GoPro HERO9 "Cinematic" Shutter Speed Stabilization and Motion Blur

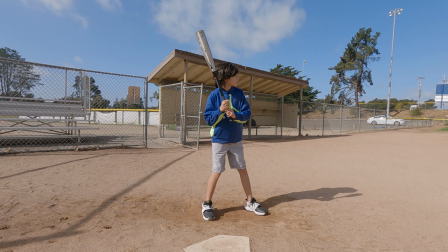And then here, this is interesting. This is just 2.7K with
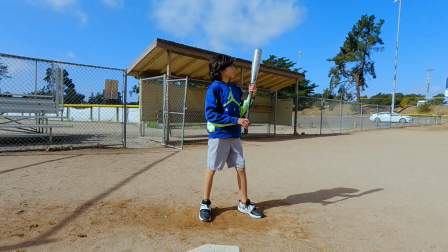120 frames per second and just an auto shutter.
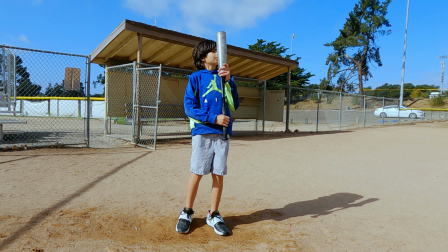And here it was with a flat color profile, so here I'm adding in some color grading to it.
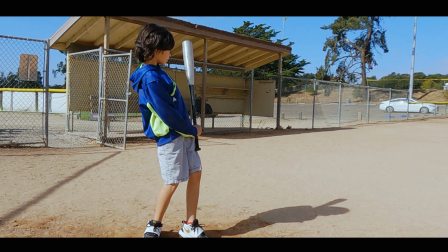Now we're trying to make it look a little more cinematic, so I'm going to add the bars in here,
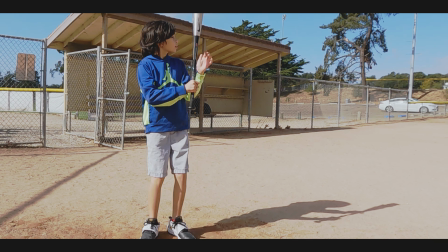a little slow motion, and then we're going to add the bleach bypass.
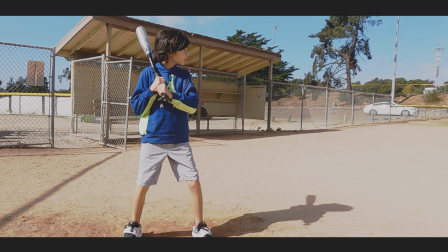And so here is 2.7K, 120 frames per second with an auto shutter.
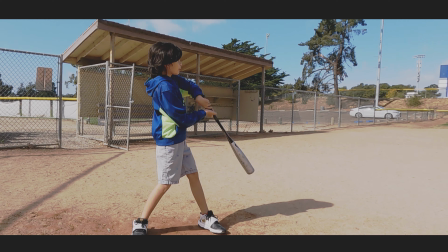And is this cinematic? Probably not the most cinematic shot, but as you can see,
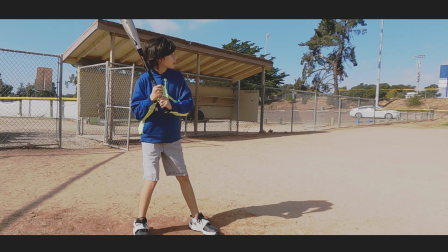you can still make it look pretty cinematic, if you will.
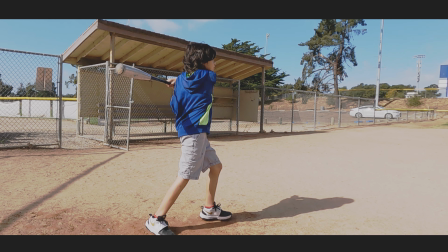Nice hit, Danny.
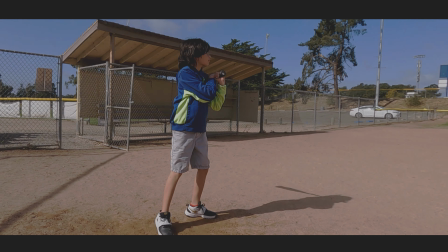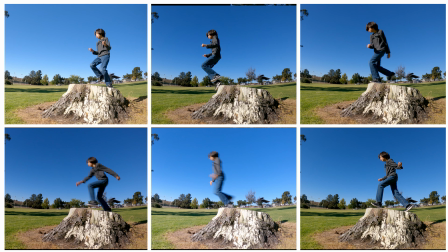So what we're gonna start talking about now is really motion blur in and of itself,
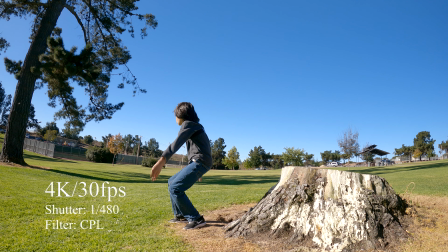and also doing any frame grabs.
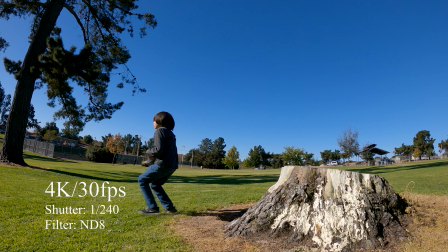And so we're just going to run through a bunch of different frames with different shutters and ND filters,
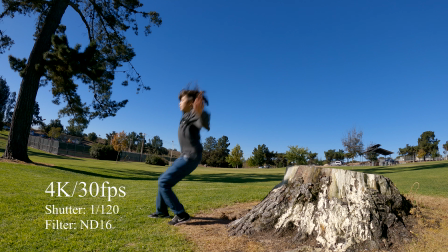and then you can see what you're going to get with each different shutter at each different speed here.
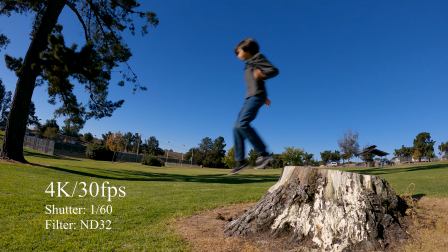This one now we're going to get into is the 180-degree shutter rule.
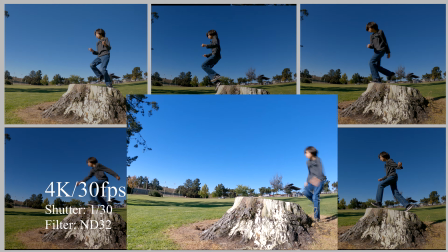And as you'll see a little bit later, it's still got a little too much blur in my mind.
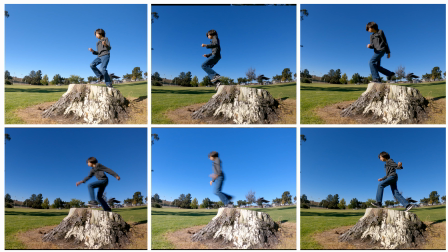And then here's 1/30, which is obviously way too slow.
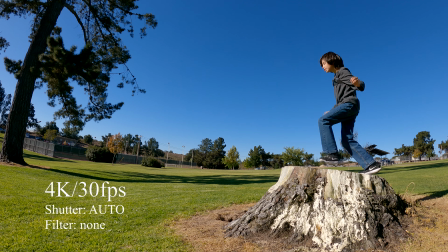And then finally we'll just go into the auto shutter here.
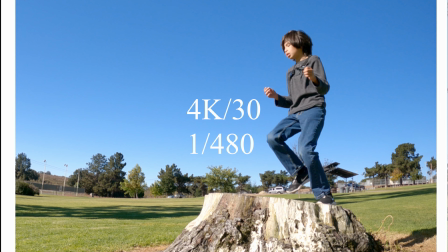Now on our first frame grab,
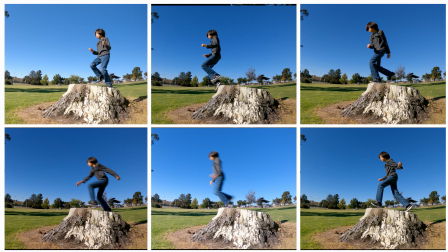this is why we want a little bit of motion blur, because it's hard to tell that he's even moving at all.
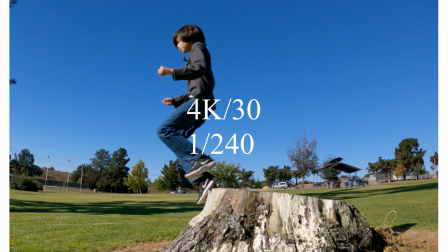And that continues on even here as we slow the shutter down to 1/240.
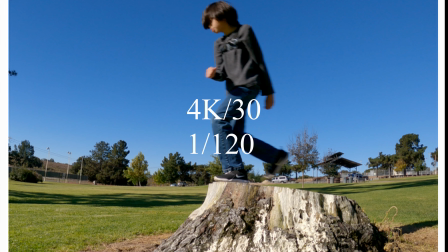However, you're getting a little blur, and then what I think actually looks probably the best is this 1/120.
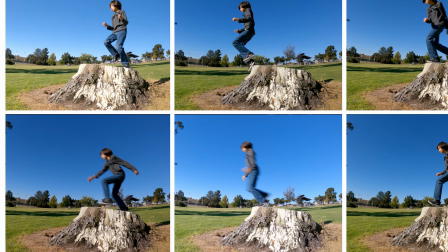Now, maybe not so much for a frame grab if I want it to be crisp,
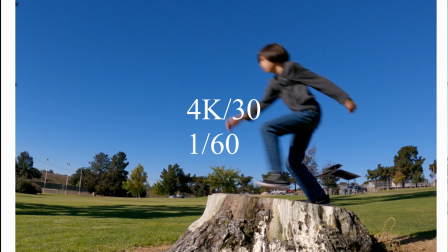but as we go over here to the 1/60, which is your 180-degree rule, it's just too blurry for a frame grab,
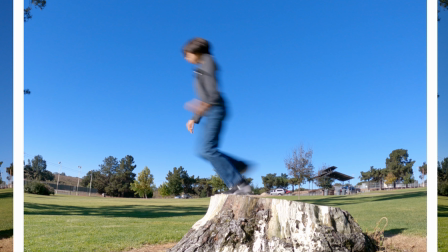in my opinion. And then, of course, the 1/30 is just a blurry mess.
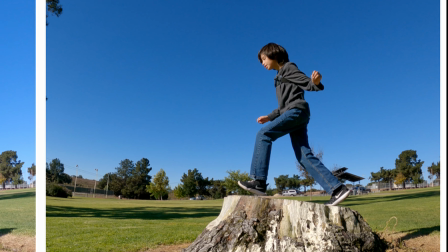And then finally, in good lighting, we have our auto shutter, and it looks fine. Great for a frame grab if we want detail, but there's no motion being given out.
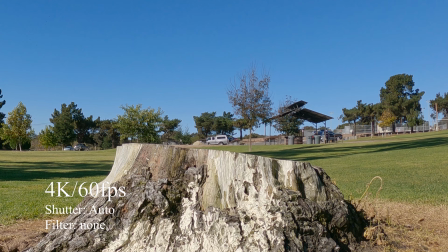Now, as far as shutter speed though, do we really need the 180-degree shutter rule?
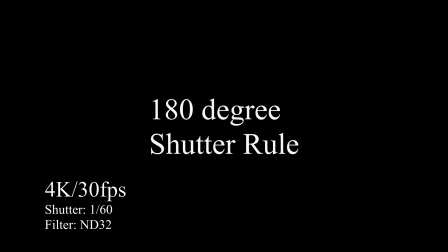So we're going to look at 4K 60 and 4K 30. And what the key here is going to be,
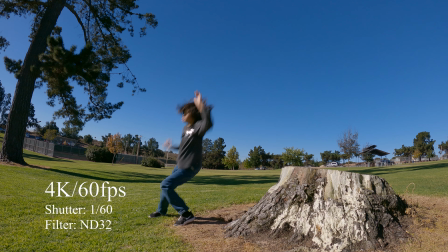is there really a difference with the relationship between frames and shutter?
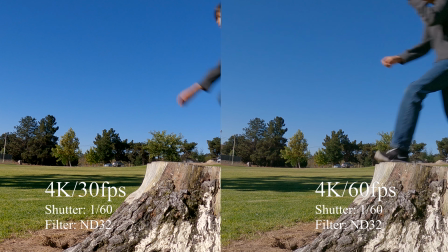So we just saw 4K 30 with a shutter of 1/60,
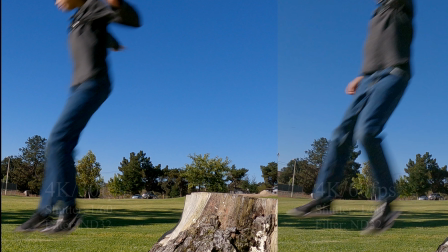and then here is our 4K 60 with a shutter of 1/60, and as you can tell, the blur is pretty much the exact same.
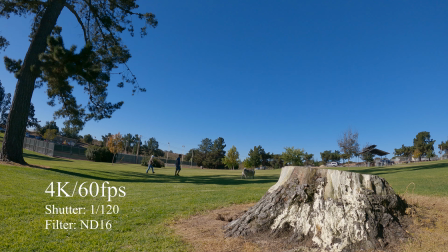And then we can go to the extreme on that, and we'll do a shutter of 1/120 in both 4K 30 and 4K 60, and we're going to see that that's pretty much the exact same result again as far as the same amount of blur.
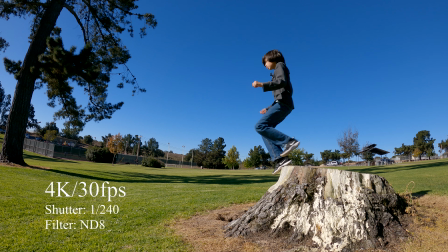So what I say is, it's not so much that you need to concern yourself with
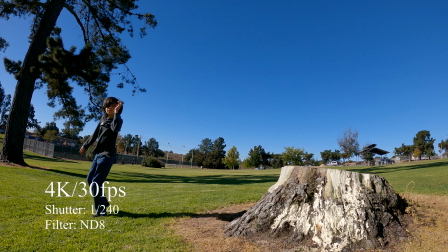180-degree shutter rules when you're doubling your frame rate.
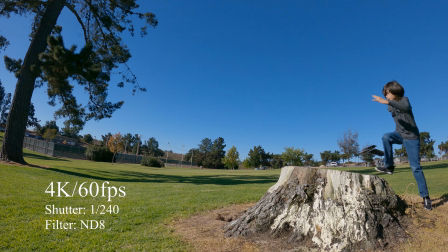It's just having an idea of what kind of blur you're going to get with what shutter speed.